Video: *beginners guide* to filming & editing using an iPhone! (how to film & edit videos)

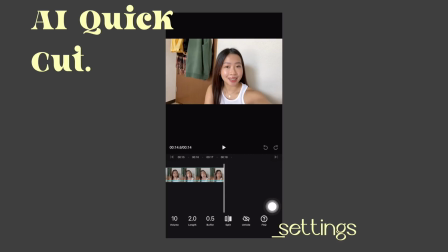254s
This feature can help you shorten your editing time. Here at the bottom section, you can adjust the settings. I also want to edit this b-roll of me just putting the products like my makeup products on the table.
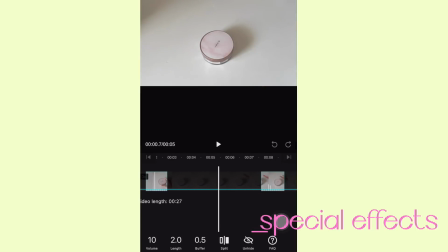268s
You can use this one if you're gonna create a makeup video to keep things more interesting. So as you can see here, it used to be 27 seconds. Now it is down to 5 seconds.
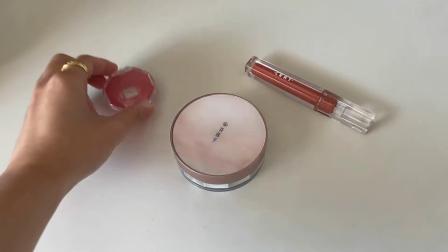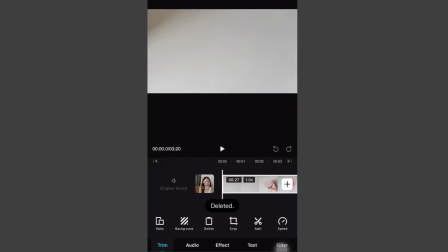285s
Now we're gonna head back to the original timeline and delete the ones that I'm not gonna use anymore.
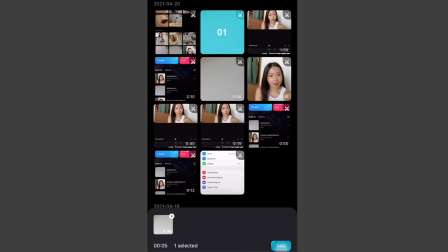291s
Add the clips that I edited using the AI quick cut.
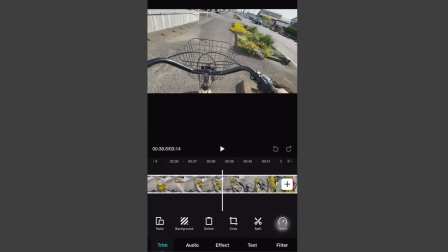294s
So that's the most basic edit that you can do and you can even publish a video by just like compiling all your videos in one. But if you want to top it up a notch, if you want to keep your videos interesting and fun, you can add certain features here like music, transitions, effects. One of my favorite things to do to add some spice onto my videos is to go to Pinterest and look for different backgrounds so I'm
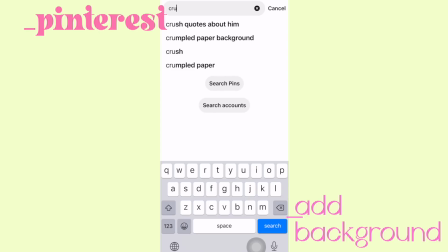324s
just gonna head on to Pinterest I think I want to use this crumpled paper type of
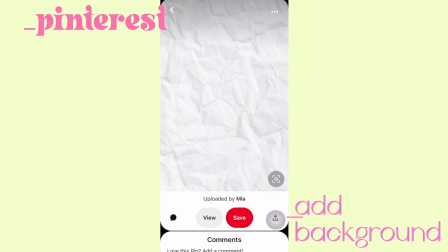328s
effect for the background so I'm just gonna search crumpled paper background
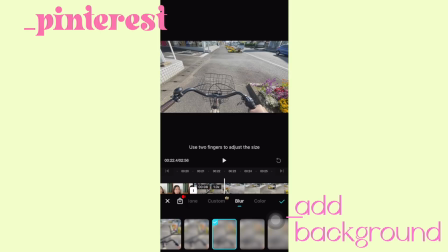333s
this is the clip where I want to add my background on so I'm just gonna press background here go to custom
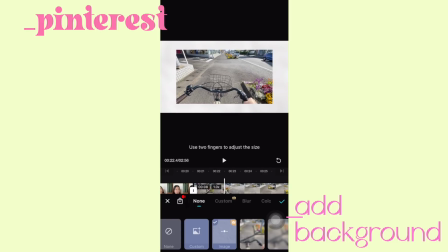341s
and add the ones that you downloaded a while ago reduce the size of the original clip And I don't know why,
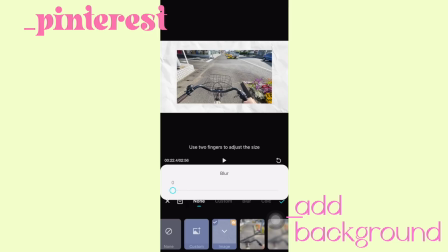350s
but it's blurred right now for some reason. I don't want it to be blurred, so I'm gonna put it to zero. You can find a lot of different backgrounds on Pinterest. You can find like watercolor designs, different shades, patterns.
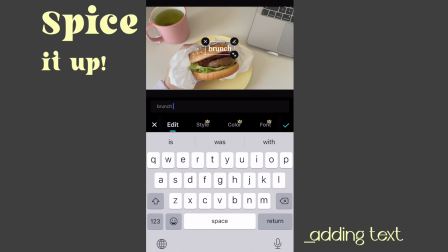362s
It gives some spice to your videos. This is brunch. I'm gonna put brunch. And of course, I'm gonna change the font.
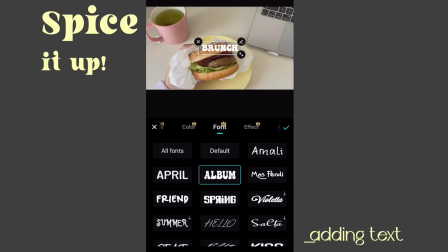370s
I love this retro font. And the color. So let's make it pink.
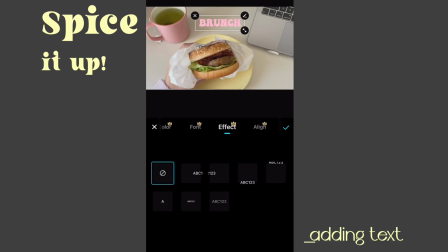375s
I think pink matches well with the whole theme. You can also add different effects for the text here Like it going from left to right up to down This one's also a nice like from like small to big. I think it's really like retro and cool If you look through the bottom section here,
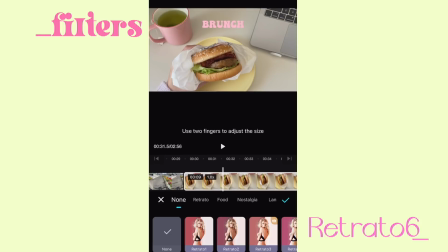393s
you can also add different like filters You don't have to make your own filter anymore
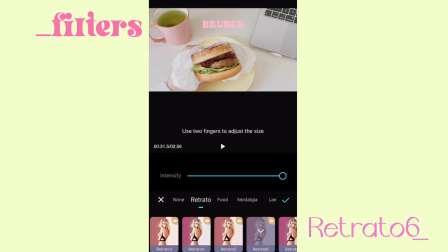398s
or go to another app to make a filter you can also put down the intensity if you don't want it to be
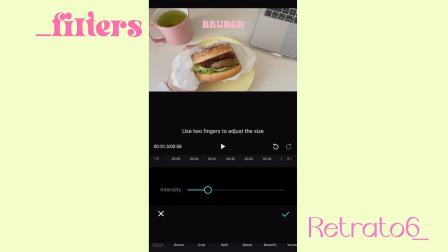404s
too like out there. Retrato 6 is also really nice.
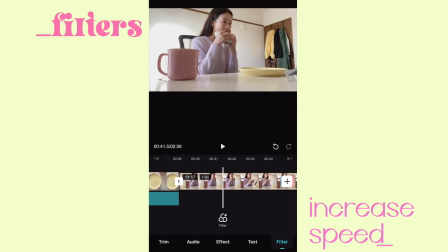410s
I'm gonna use that. Here's a video of me eating the hamburger. It's gonna be too long if I just like include all of this so I'm gonna cut this into two and the first part will be at the normal rate and the second part I'm gonna speed up.
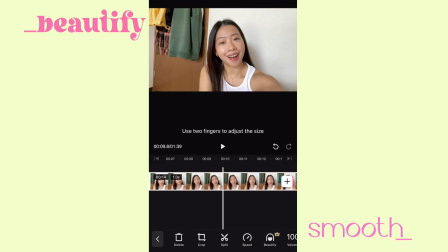429s
There's also a feature here where you can blur out your pores, your skin. So just head to the beautify icon. Personally I don't really use editing like tools like this to like smoothen out my skin for videos but some of us can have days where it's just not like the best.
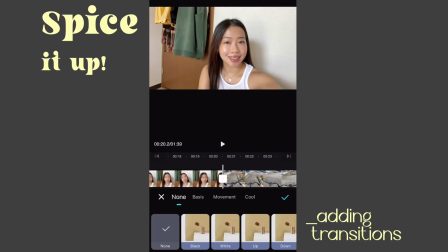447s
I'm just showing you guys that you can also do that here. I'm also going to add transitions by clicking this square button and I think
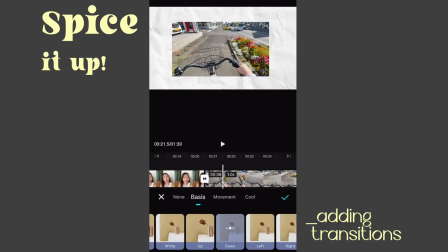456s
I want one going down and I'm gonna shorten the length so it's quick the cherry on top to any video to make it fun and like vibey
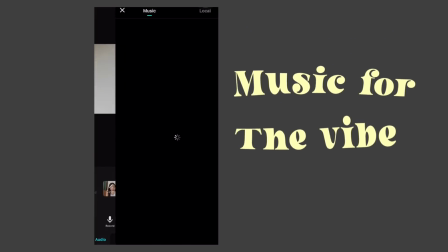467s
is to add music so here they already have different kinds of like
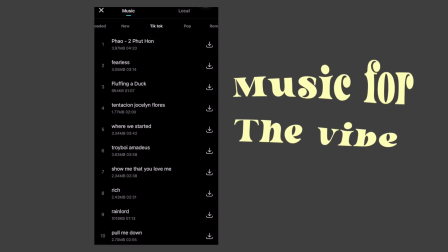472s
tunes that you can add and they're also copyright free you can
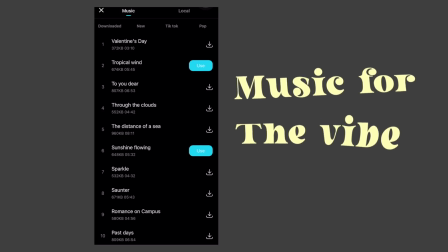477s
also import your own music if you want so I'm just gonna use the one that I have.
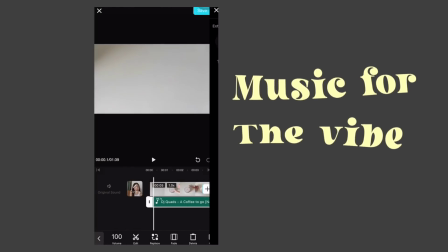482s
It's by DJ Quads called Coffee to Go. I love using jazz music to spice up my video because it's just like relaxing.
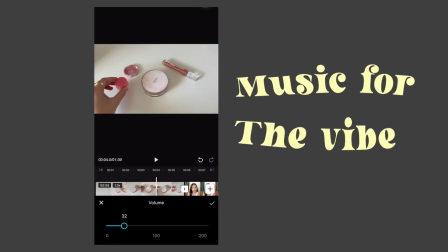490s
It reminds me of being in a coffee shop so I'm just gonna use this music.
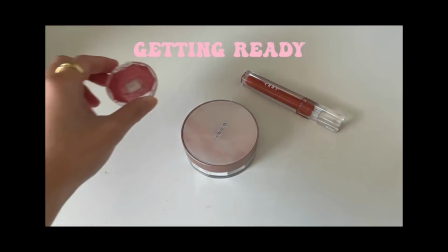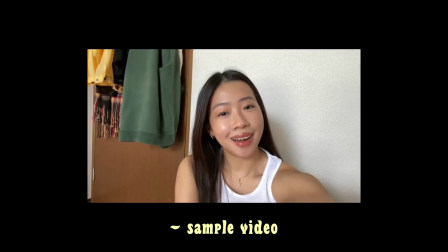500s Hi everyone, it's Aika and welcome back to another vlog.